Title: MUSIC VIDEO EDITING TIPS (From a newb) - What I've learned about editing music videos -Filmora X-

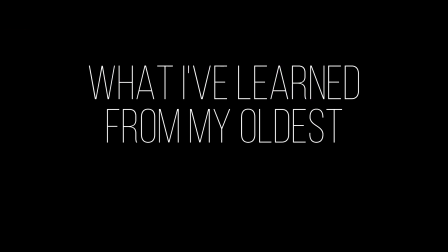(0:01)
What I've learned from my oldest to newest music videos.
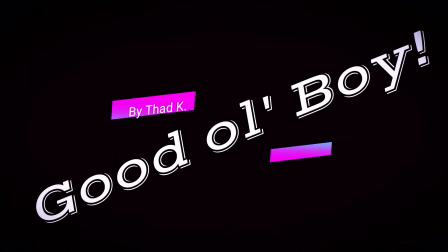(0:05)
The other day, I was watching some of my old videos and I could see a huge difference in my editing and camera angles from then to now.
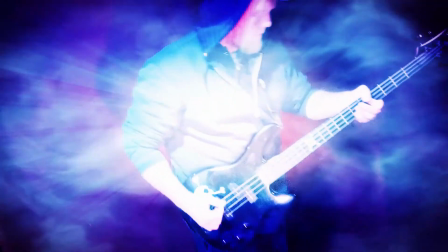(0:11)
So I thought I should do a video about what I've learned about editing since starting a YouTube channel.
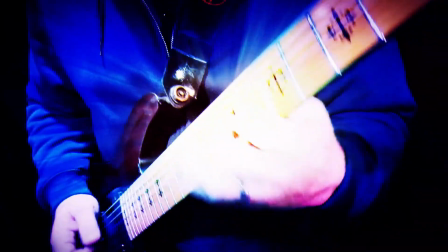(0:17)
This is my first video, Good Old Boy. I uploaded it September 7th, 2020.
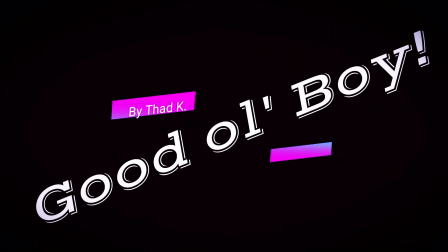(0:23)
So right off the bat, the title at the start of Good Old Boy is just bad. I didn't know how to make just plain text. I just settled with this.
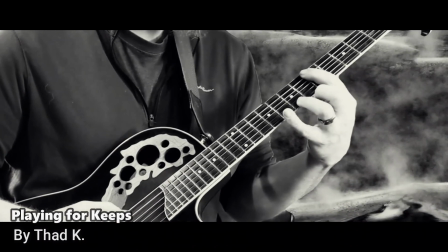(0:31)
There is a time and a place for cheesy looking titles, but I've found that with music and editing videos, simple is best. A black background with simple text is best. Keep it short but long enough to read everything.
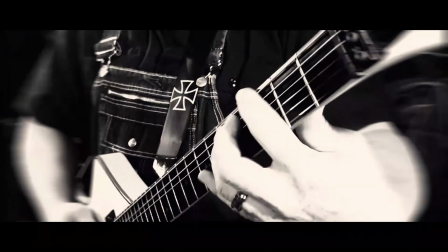(0:46)
Try not to have too much text going on. You can also do simple text down at the bottom left-hand side of the video, kind of like MTV and music video channels.
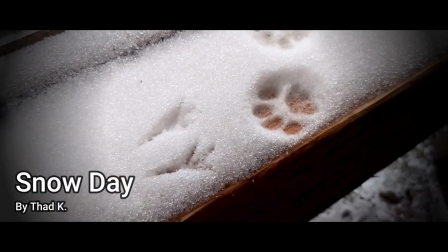(0:58)
Keep it simple and uncluttered.
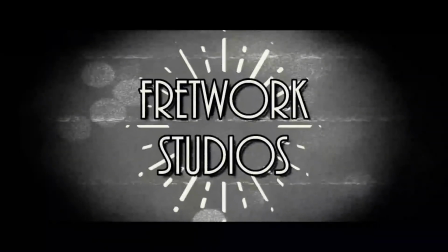(1:04)
This is one of the more busy titles I tried. It turned out kind of cool, but I should have had a drop shadow or a different color outline on the text because it gets a bit lost and hard to read.
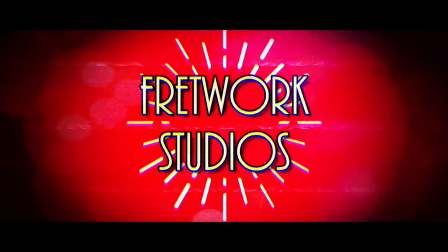(1:17)
Adding a drop shadow makes the text stand out.
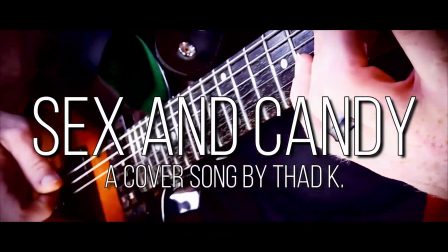(1:21)
If you have white text and something in your video clip is white, you won't be able to see that text in that area.
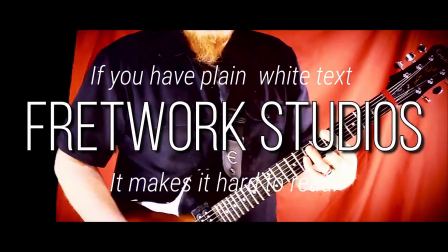(1:27)
It makes it hard to read. You want every part of your video to flow.
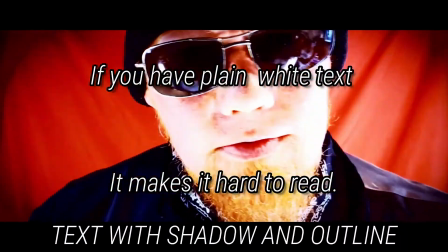(1:32)
And not too much text. Make it pop out so it's easy to read.
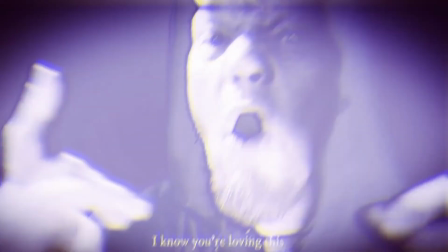(1:39)
Next thing I noticed right away about my first music video, scene changes.
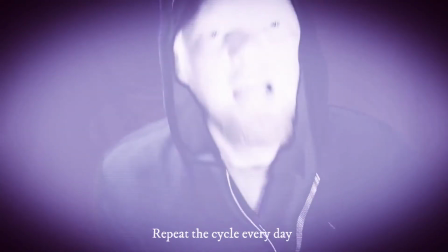(1:44)
My scene change edits are okay, but not great. I found you really want to have your scene changes right on the 1 count of the song beat.
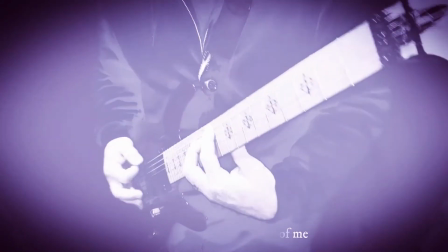(1:54)
Also, do your clips in 4 or 8 bar chunks. So count with the music.
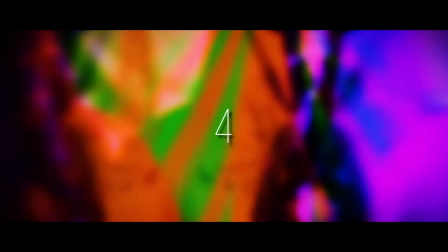(2:03)
1, 2, 3, 4, 1, 2, 3, 4,
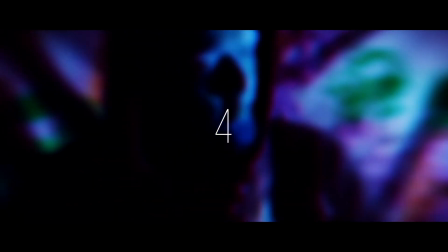(2:08)
1, 2, 3, 4, 1, 2, 3, 4.
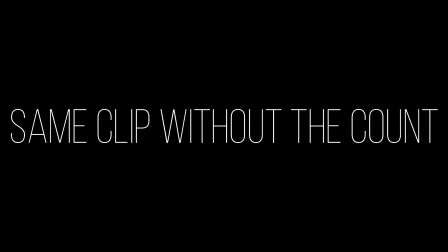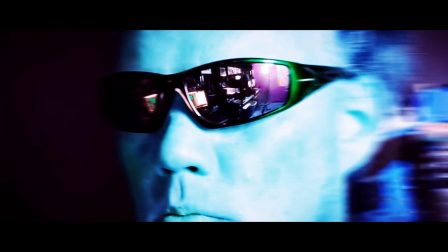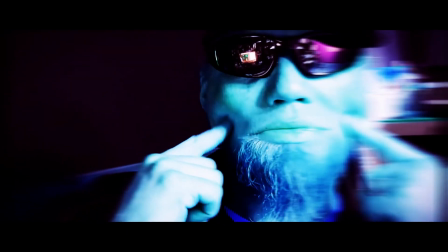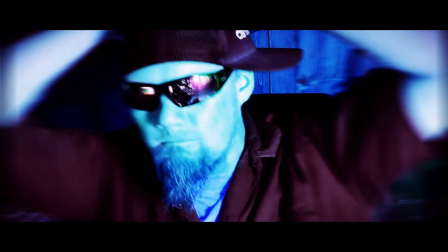(2:30)
Counting this will depend on how fast the song is, how you count it, and what look you're going for.
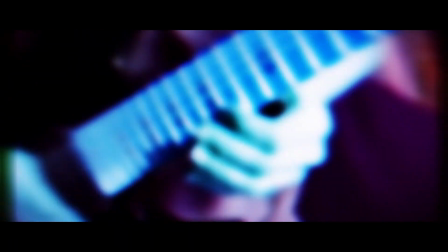(2:35)
I like to keep scenes changing a lot to keep things flowing. In general, it's not very interesting to watch long clips in a music video.
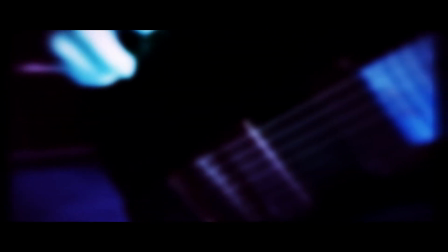(2:44)
There's a time and a place for longer clips, but there has to be a lot going on in that clip to keep your attention.
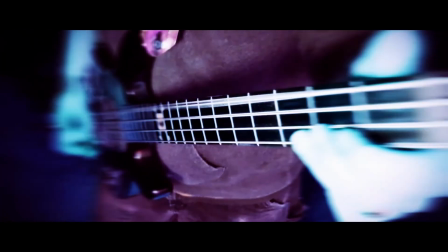(2:50)
The scene changes don't always have to be on the 1 count. Sometimes you might need something to start sooner or later than the 1.
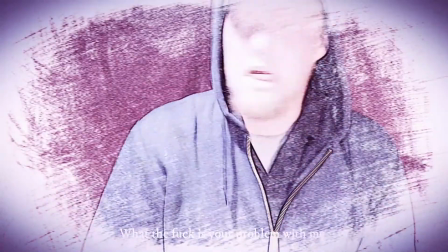(2:59)
Another thing about my first music videos, effects and overlays.
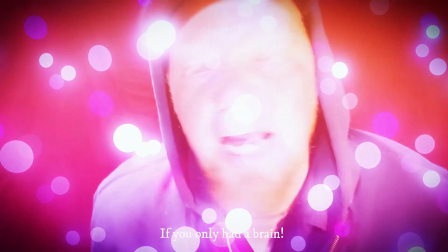(3:04)
I was pretty new to editing videos, so I didn't really know how everything worked. As you can see in Good Old Boy, I have way too many effects and overlays going on.
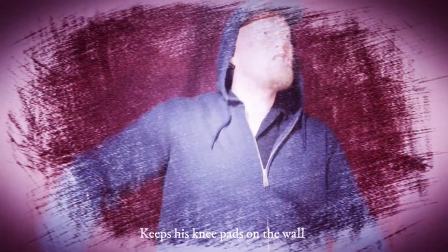(3:13)
It just looks overdone. Less is more. I eventually discovered you can tweak the parameters on most of the effects, LUTs, and overlays.
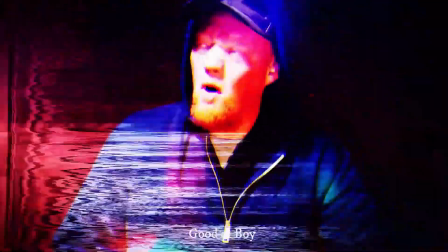(3:22)
So my first few videos just had effects that were cranked all the way up.
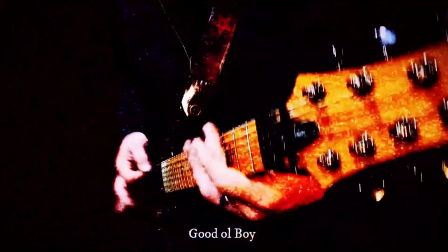(3:27)
I mean, overall, this video is pretty cool for a first attempt, but you can tell I didn't really know what I was doing.
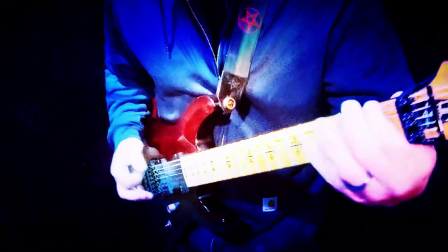(3:35)
Performance clips. I didn't do any B-roll on Good Old Boy, so it's all performance clips.
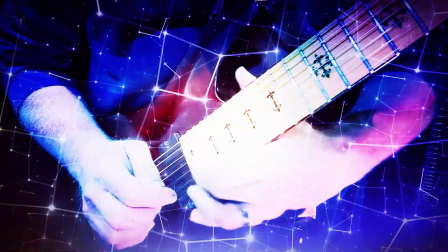(3:41)
I can see in this video I wasn't comfortable in front of the camera. So yeah, most of it's kind of awkward.
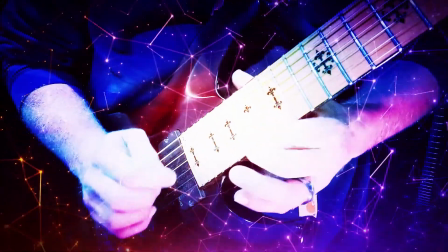(3:47)
I think it's this way for most people. Just keep filming yourself and you'll get used to it and look more natural over time.
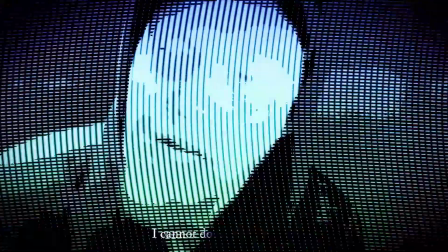(3:54)
Most of the camera angles are pretty decent. You'll get better at that as well. Pan and zoom.
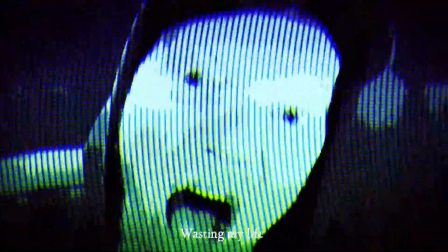(4:00)
I knew how to crop shots. If there was something in the corner of a shot that I didn't want to see, I could just crop it out.